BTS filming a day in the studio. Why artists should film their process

All right, again, so yeah, it's food, but we're just trying to bring the viewer into what's going on during the day. And this is another great opportunity to bring in some of that sound. Like, you get the sound of the can and the soup coming out. It doesn't take much. You know, just set the camera up. Again, I'm just filming what I'm naturally doing and trying to make it interesting enough that I can add it into the video. Sometimes it works, sometimes it doesn't. There's a lot of stuff that gets left on the cutting room floor when you're doing a video like this.
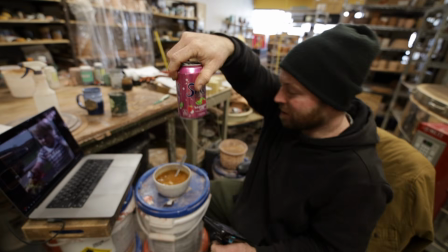8:38 Got the soda water. Got to document that crisp.
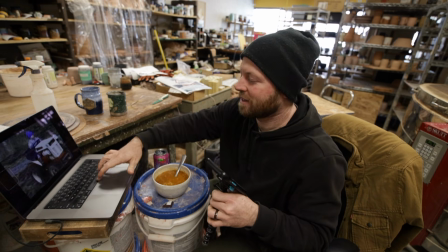8:46 Oh, I forgot to press record. Oh, I forgot to press record. Guess I'm just gonna have to get one of those later.
And this is an example of when things don't always work out like you want. You gotta remember to press record. All right, so about 3 o'clock, I had a friend call me and I was getting kind of distracted anyway.
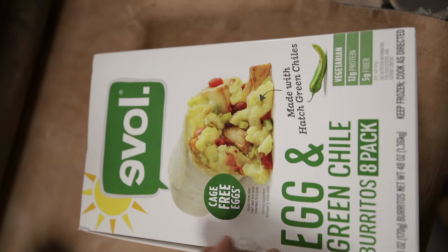9:05 So I ran home to grab some of my frozen burritos that I have typically for breakfast at the studio,
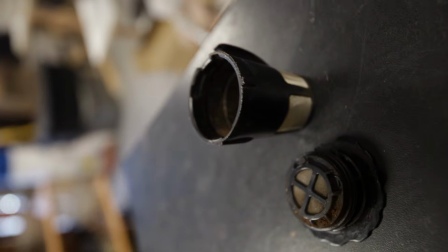9:11 but brought that back, had a breakfast burrito this afternoon and some coffee to get me back in the swing of things,
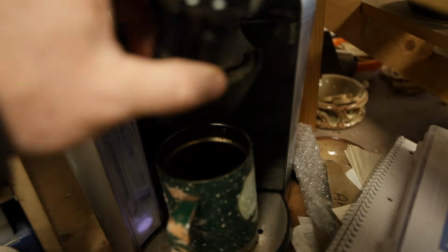9:17 and talked to the friend. It was about 30 minutes, but by the time I got back to the studio and finished eating, it was pretty much over.
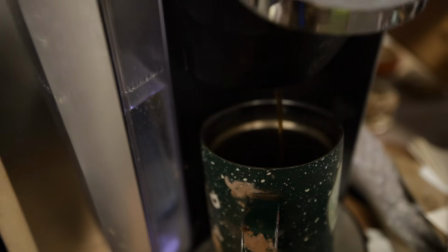9:23 So it didn't really distract me, it just kind of helped me having that call from the homie, you know?
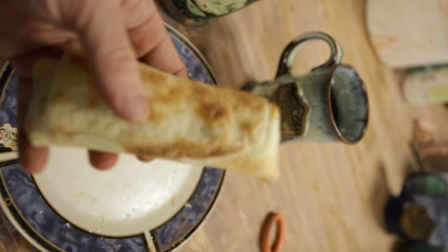9:28 And it's always good to hear your friends. That's one of the things that I love about this job, is that I just get to like talk to people on the phone sometimes, and they can call me up and I can just talk while I'm working. Today was a little different since I was filming a lot, and it's, you know, you had to make sure you're not talking while you're filming, but it was good.
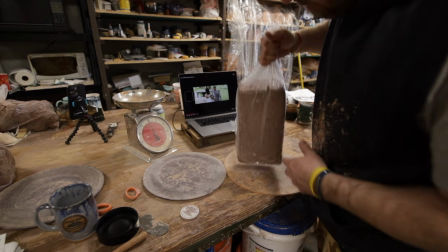9:45 Gotta get the classic slam the clay down shot.
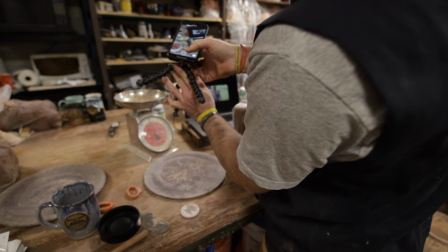9:51 Can't even see me. Keep documenting, baby. Working on that ASMR.
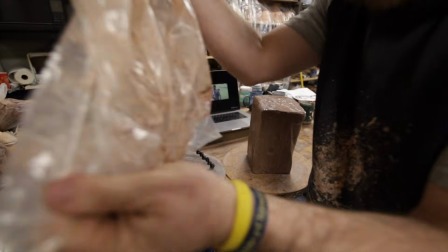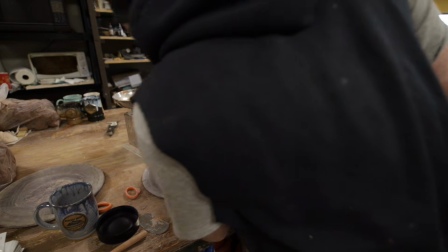10:01 Oh, we're still recording. Jeepers. And this video is going to be a lot to edit.
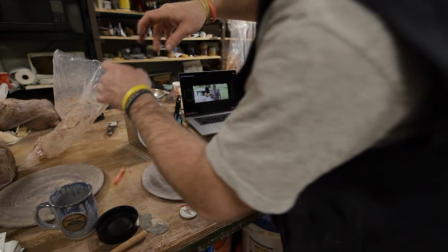10:07 I can already tell.
Alright, and I did actually make some pottery today, and since this is still kind of a day in the life video, even though it's just behind the scenes, I wanted to show you guys. And again, you know, move the camera around a lot, grab what you can, get what you need, and enjoy just the sounds of the studio.
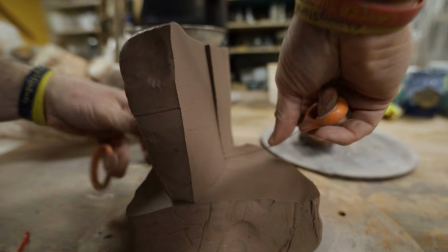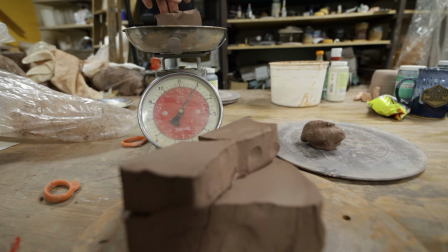Remember, the whole point of showing a process video is because people like you and they want to see your work. They want to see how you do it. They want to see you in your process. Even though people have probably seen me throw hundreds of mugs at this point, they still like to see me making stuff.
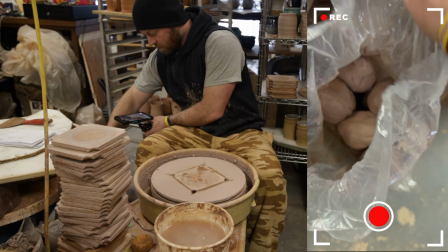10:49 All right, ASMR style.
And so I have to constantly remind myself of that.
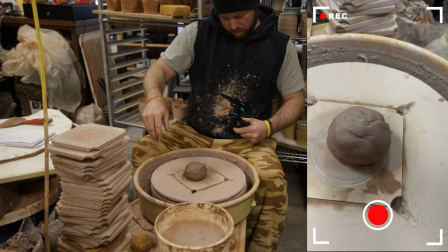10:54 And so I will always be showing the things that I find mundane, you know? And when you don't do it every day, you're like, oh, that's cool looking.
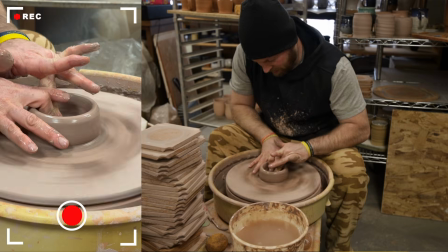11:03 So, you know, I'm just making some beer mugs and I'm going through, set the time lapse up.
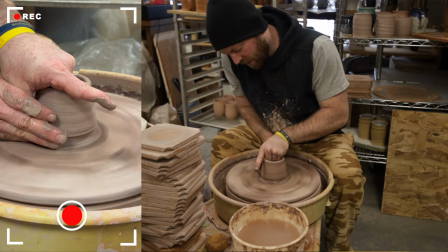11:08 Sometimes a time lapse is all you need. That's what's great about filming on your phone. Time lapses are very easy to do on your phone.
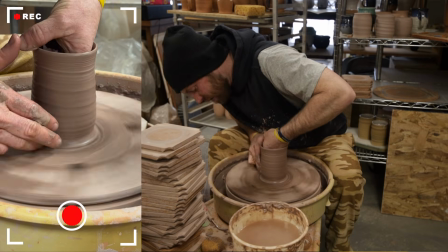11:15 It used to take like software and a lot of editing. Now it's easy. You just set the time lapse up and you can capture a lot of your process and just show it really quickly, you know?
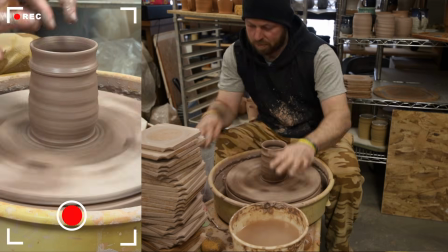11:23 And time lapses work great for just capturing a span of time. I'm sure we've all seen time lapses. We know what they are. Okay, at the beginning of this video, you saw me filming this, and this is going back to the behind the scenes, and sometimes it's worth it to just take a little bit of extra time and do something to add to your video.
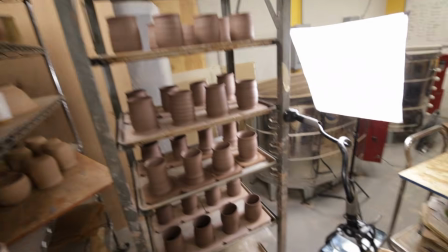11:42 Okay, so it's time to shoot the intro. You know, the work here, we got the light set up, we've got the phone.
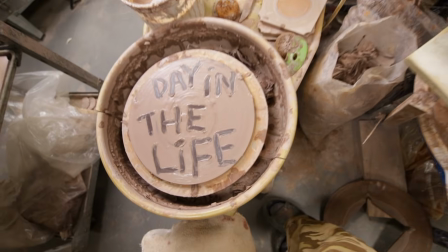11:48 So I wanted to make an intro that says like a day in the life. And since I'm based in pottery, I was like, okay, I'm gonna write it in the clay. The first time it didn't work. You usually have to try things multiple times.
Okay, that didn't work at all.
But it was worth it. And so a little bit of movie magic, throw it in reverse, and it looks like all of a sudden, boom, the words just appear.
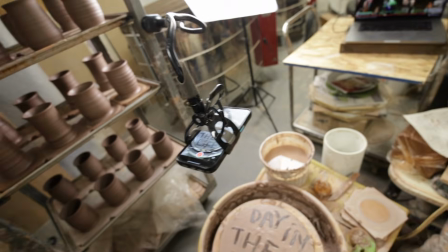12:08 So it was definitely worth it. And to get this shot, I'm using this flexible phone holder so that I can get this nice top-down shot. And I do this a lot, and it makes a very unique perspective.